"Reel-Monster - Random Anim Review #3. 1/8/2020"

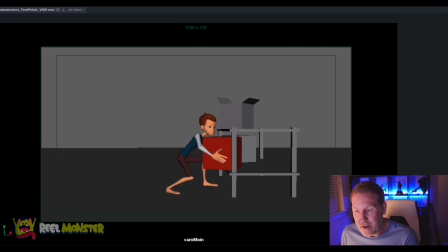[8:06]
And then that way you can get a new grip on the box here and then start to pull up here. Okay, so now right here, there's an opportunity here, I think, to get your weight under the box to then push up into this move right here, okay?
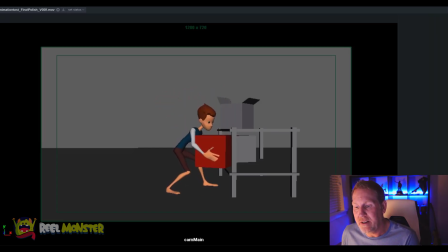[8:23]
Right now, you're kind of generically just kind of pulling the box up with the body. So you've got some rotation happening here like this, and the box is just kind of coming along with it, right? So what I would probably attempt to do there is I probably would start to pull the box here,
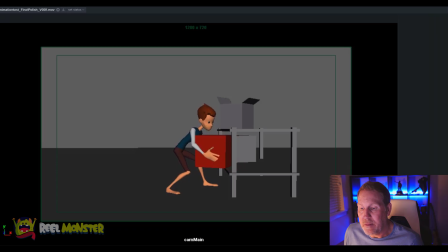[8:41]
and then I would probably drop my weight. I would actually probably, you know, drop my weight here, and I would try to pull the box in a little bit here, and I might even like bring my head down a little bit here,
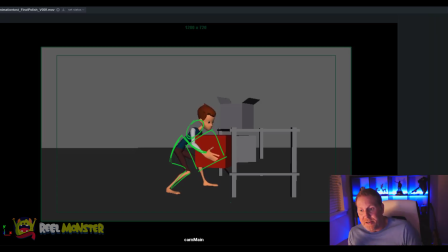[8:57]
and I would attempt to get like myself under the box, and then I would heave up underneath the box a little bit more, okay, and then get myself still into this pose around 81, 82, okay. So that way I'm still in this position right here to go forward and lift the box on top of the shelf, okay.
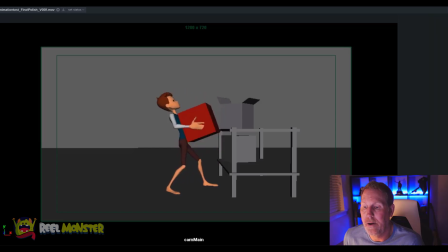All right, now, as he's coming up the top right here, don't forget to do little things like overlap, okay?
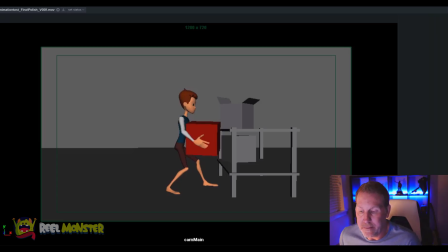[9:34]
So I'll oftentimes look for opportunities to drag something as something's moving the opposite way, right? So we're talking about overlapping shapes. So for example, as he lifts the box here,
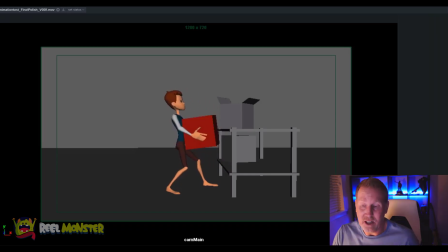[9:48]
the one thing I would love to see is I would love to see a little more tension for one, maybe bring the shoulders down a little bit, and just get really tense positioning here, you know. okay? And then additionally what I would do is I would have the neck probably a little bit forward here,
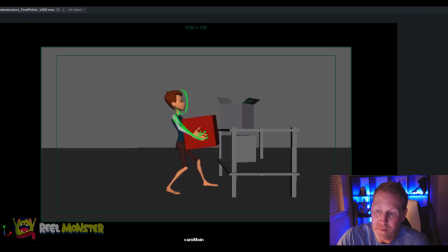[10:06]
and I might bring this head down a little bit and like really think about creating some drag down here, okay? So that way as the body's going up, his head's dragging kind of down and then comes up, right? So you're just taking advantage of overlapping shapes to create more organic movement and to make the character feel less rigid, okay?
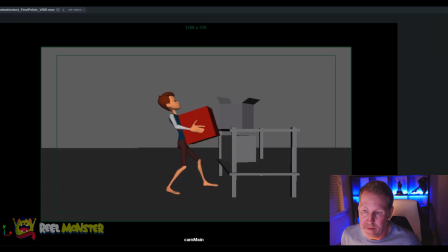Now, if you can, what I would try to do here is on this back foot, you're starting to slide it forward a little bit right here. I would try to lock that down and really let us feel the foot roll, pushing him forward, right? Because he's taking a step, right? He's like, right?
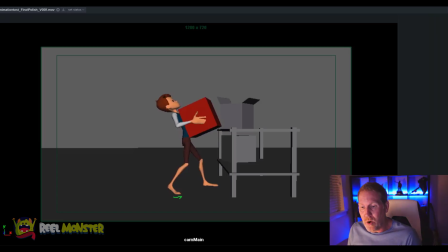[10:46]
He's lifting that box up on top of this table, and you want really that back foot to help you push forward, okay? So I would lock into that a little bit longer maybe. So I think even right here, instead of the foot starting to slide forward here, and then you're just kind of up in the air here,
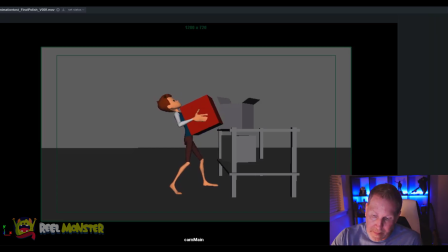[11:06]
you know, really dig into that foot roll and get to a place where his foot is still back here, but you're like really cranking that foot, you know what I mean? And then from here, then you can literally roll the foot onto the tippy toe and then step, okay?
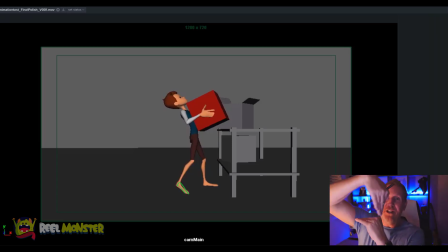[11:22]
So you like really feel that nice progression into that step towards the table, okay? And then I'm okay with you stepping the toes down right here. Well, let me back up. So through the passing position, you know, give yourself a little bit
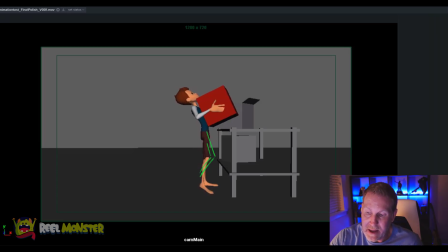[11:40]
potential height here, you know, maybe not that much, but you can play with that idea, right? And then you can step down into the step right here. But I think what I would try to do is I probably would try to use the back foot as my foot roll, get him up here.
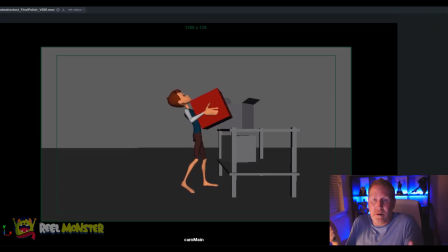[11:58]
He heaves the table or heaves the box onto the table. And as he comes down, my right foot would kind of kick in and then step back. So I wouldn't even put my foot down in the front position, which you have right here.
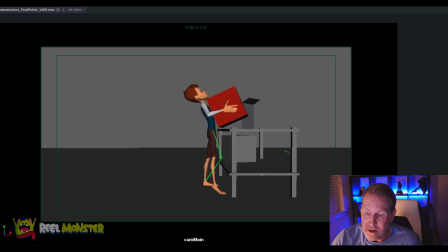[12:11]
I would actually have it maybe more like, you know, like up in the air here, coming through this like action. And then as he came down with the box, I would already be starting to like bring my foot back here, right?
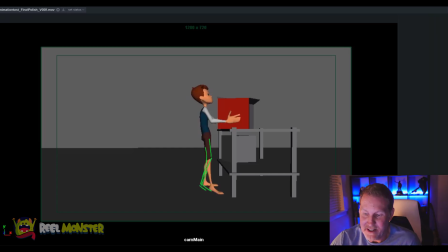[12:28]
If I can get my pen to draw. So I'm like starting to like step backwards into this step right here. So you get more of kind of like a foot roll, kick in, back, down, okay? That might be something kind of fun and textural to do because you've got all this momentum kind of going over the top, right?
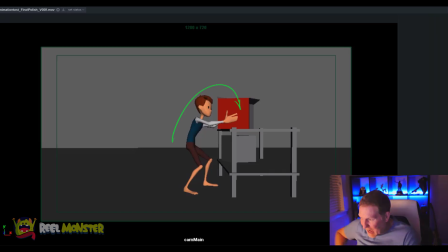[12:47]
And so you can kind of bring that foot up and then back and then let the body then fall back on top of that weight. Cool. All right, so that. And then again right here too.
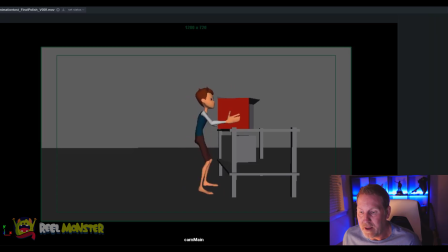[13:03]
The idea here for me would be definitely get the foot back there sooner anyway, because look at the body going down right here and back at the same time the foot is going back into its next step.
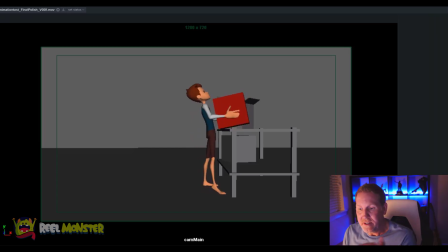[13:15]
So again, break up those timings so that you get different timings for the mass of the body and then like that appendage. Get that foot back there so the body can fall on top of it, okay?
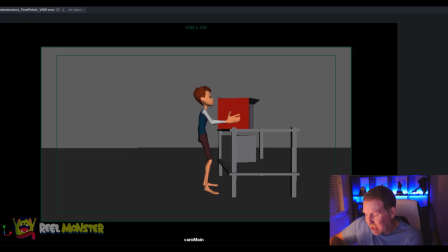[13:28]
And that's one reason why I might just kick the foot forward and then back and then just get the foot reaching for its next position and let the body then come down here. And the foot is already maybe just getting to its contact pose, right?
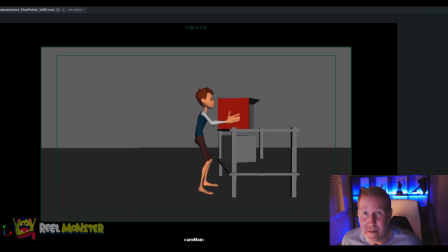[13:43]
Like maybe, I don't know, like by 99, maybe 100 at the most, okay? Okay. Let's see. Now, right here, as he comes out of it, well here, let me add one more note to this. So again, the body's going down, drag the head up a little bit, right?
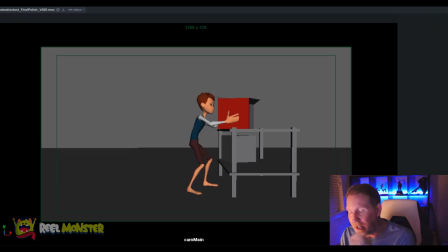[14:03]
Right? You can get some nice little nuance in there where the box is coming down, boom, right? The box hits. Maybe he gets a little bit of like that, right? Just a little bit of rotation Z with a little bit of Y and a little bit of X in there, okay?
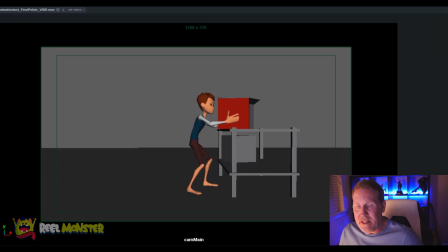[14:17]
Just get the organic motion. And then maybe let the impact pull the chest down and then back up a little bit. Get that little overshoot recoil. And just let the body kind of break up a little bit, you know, boom. And then he comes back, okay? And then puts his weight down.
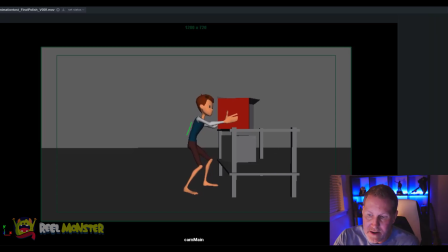[14:33]
And then again, was the body's going down here, drag the head up this way, just a tiny bit, right? Just a tad, just to get like that nice overlapping shape in there, okay? And then right here, as he goes up, pull the head down a little bit, right? Okay?
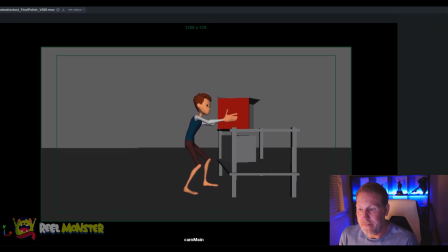[14:50]
Now, another thing I would do here is, as he lets go of the box here, I think what I would do is I would go for a whole new grip here, completely. Okay, and there's a couple reasons why. For one, the hand's been in this position roughly the whole time he's had the box in his hands, right?
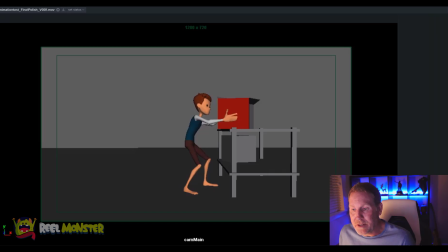[15:09]
Additionally, what I would do there for an opportunity is I would let go of the box, and then I would start to come in with my body, and then I would grab the box and start pushing. So then I get some overlapping shape there as well. And that way I'm not just going grip and the whole thing is moving in one piece, right?
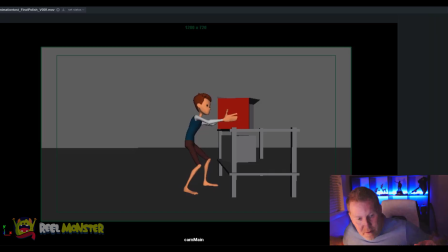[15:26]
I'm gonna get my body going backwards, I'm gonna pull the hands off, then I'm gonna come in with my body and then grab the box and I'm gonna push it forward, okay? And what you can do as well is that gives you an opportunity to kind of pull, again, same notice from before, right?
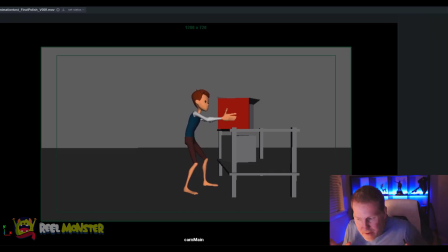[15:42]
Let the hands come off the box, interesting little breakdown pose, and then get them into an anticipation pose here, and then grab on and push forward. So you can grab the box from maybe the front here. So maybe you got like the fingers maybe here,
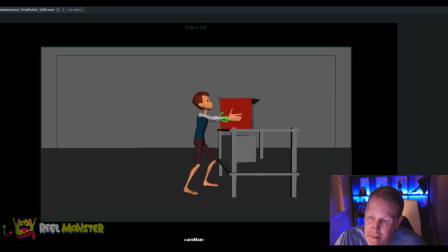[16:02]
the thumbs up here, and then you get like this nice kind of like, you know, kind of push forward here. You know what I mean?